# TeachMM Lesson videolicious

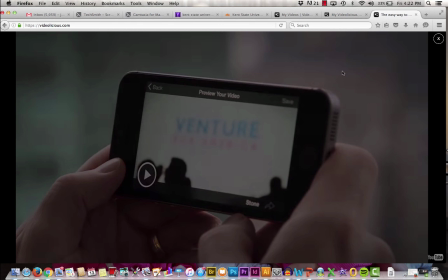Once your editing is done, you're going to go to the online version on a computer, just because that's how we're going to embed those to your WordPress blogs. So just keep that in mind. You're going to log into your account, and then we'll get the embed code off the computer. So you don't have to worry about emailing it to me or anything like that. And then we'll go from there.
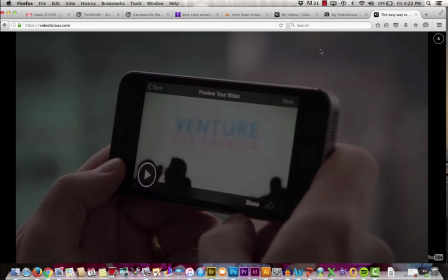The next thing that I'm going to do is go ahead and do a quick little critique of a video that one of the intro students that has done this before. It's a really nice video, but I just want to go through and talk through some of the shots that we've been talking about, and you can also see one of these completed so you know what they look like.
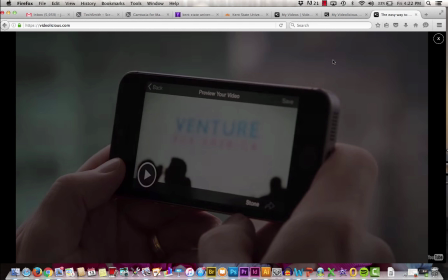Keep in mind the one that you're going to see is shorter than yours will be, but you will get the idea, I think.
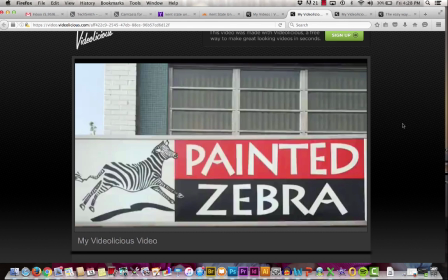Okay, so what I have pulled up here for you guys is a short profile, really feature is what it is, that one of the intro students did last year. This group actually in particular, we used to do it a little bit differently. You guys will have an option though if you would like, instead of a profile on someone in the class,
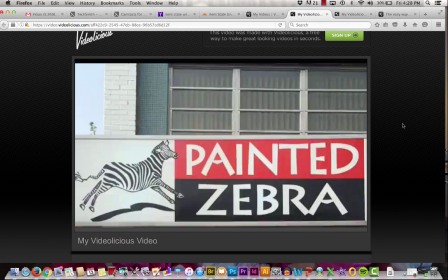if you'd like to take the time to do a feature on a place or something else that you'd like to pitch to me, I would be happy to let you guys do that. I just want to make sure they have a plan first. These girls did their feature on the Painted Zebra, which is a place.
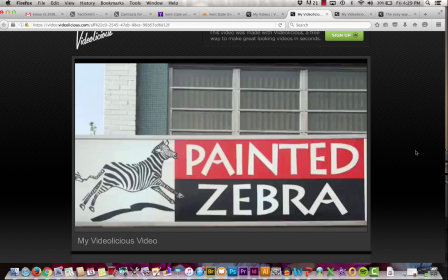It's a painted pottery place. So I'm just going to play this for you. It's a really quick one. Theirs was not as long as it should have been, but they did a nice job, so I want to show it to you. And then after we watch it once, I'm going to go back through and break down just a few things for you to remind you of some of the video techniques we talked about.
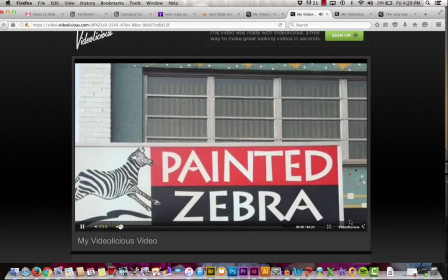So here we go.
Painted Zebra is a family-run business located on Manchester Road.
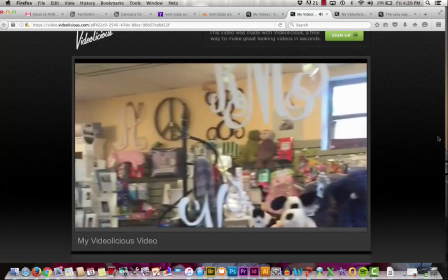In Painted Zebra, there's a gift shop that contains many items and a wide selection of pottery to paint.
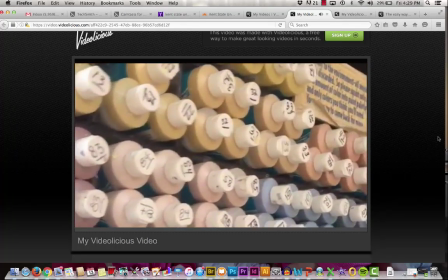There's also many paints to pick from in the place on your palette.
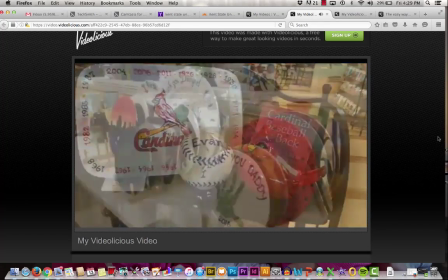Painted Zebra is a fun and friendly place to take family and have the products turn out great.
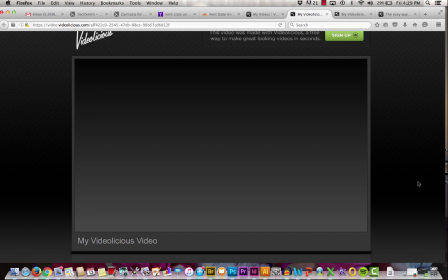Okay, so it was short and sweet. You guys get what those look like now. I've also given you some examples in class as well as on the blog, so you should be able to see those. Just really quickly, there are just a few little things I want to point out about this.
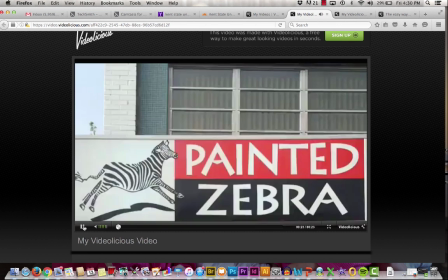One of them, which you're going to hear in the beginning, I'm going to play for you one more time. Painted Zebra is a family-run business. So two things with that first shot right there.
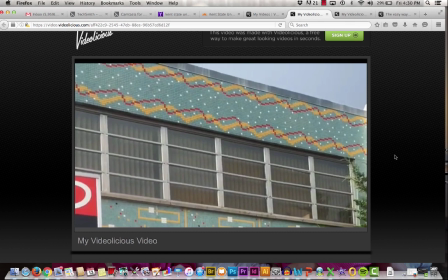one kind of stretches throughout the whole video, but one is her audio. She did a really nice job writing a script with this and keeping it scripted. She doesn't really sound like a robot, even though it's scripted, but she sounds clean. She sounds like she knows what she's talking about, and it sounds planned out.
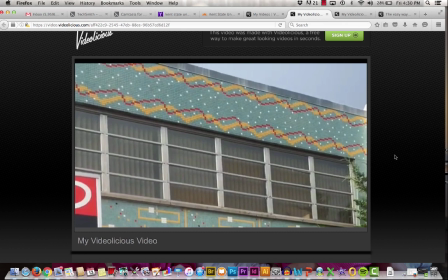That is exactly what yours should sound like, obviously with a different voice, your own. But as far as the planning for this and what the audio sounds like, she did a really nice job. That clip that you just saw, which I can rewind a little bit for you again,
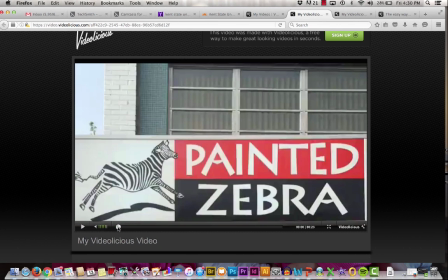they do a really nice job with that panning technique that we talked about, where you start from one side and move to the other slowly. She pans a couple other times in this video, but she does it a little bit too quickly, which I'll point those out too. But this first pan's really nice because it just kind of sets the scene. It gets the outside of the building so that you guys know what you're about to see.
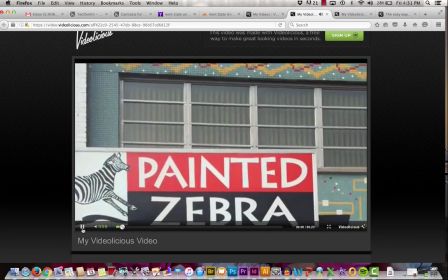So just really quick one more time.
Painted Zebra is a family-run business located on Manchester Road.
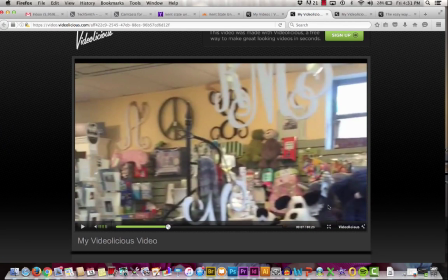In Painted Zebra, there's a gift shop that contains many...
So this is the pan that she does a little bit too quickly, and there's one more that goes quickly too. She did a nice job making use of the panning. You just kind of have to be careful because you don't want to make anybody dizzy there.
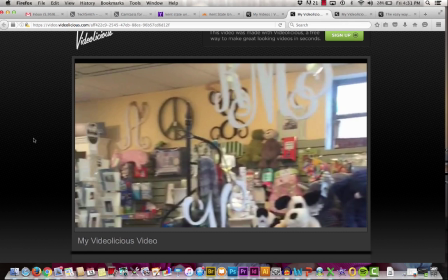I also want to point out with the audio, which is one of the things that you guys are going to be graded on, is how it matches up with exactly what she's saying. So you'll notice when she's talking about the building, you can see the building.
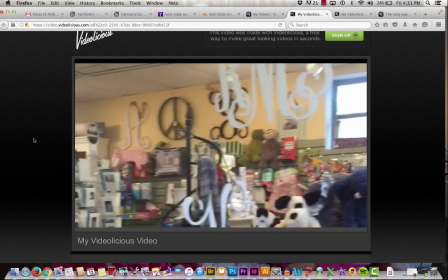When she's talking about the paint, you can see the paint. When she's talking about the projects, you can see the projects, which is exactly what this is meant to do. It makes it easy for you to do that because you can select those clips on your own, and she did a really nice job with that.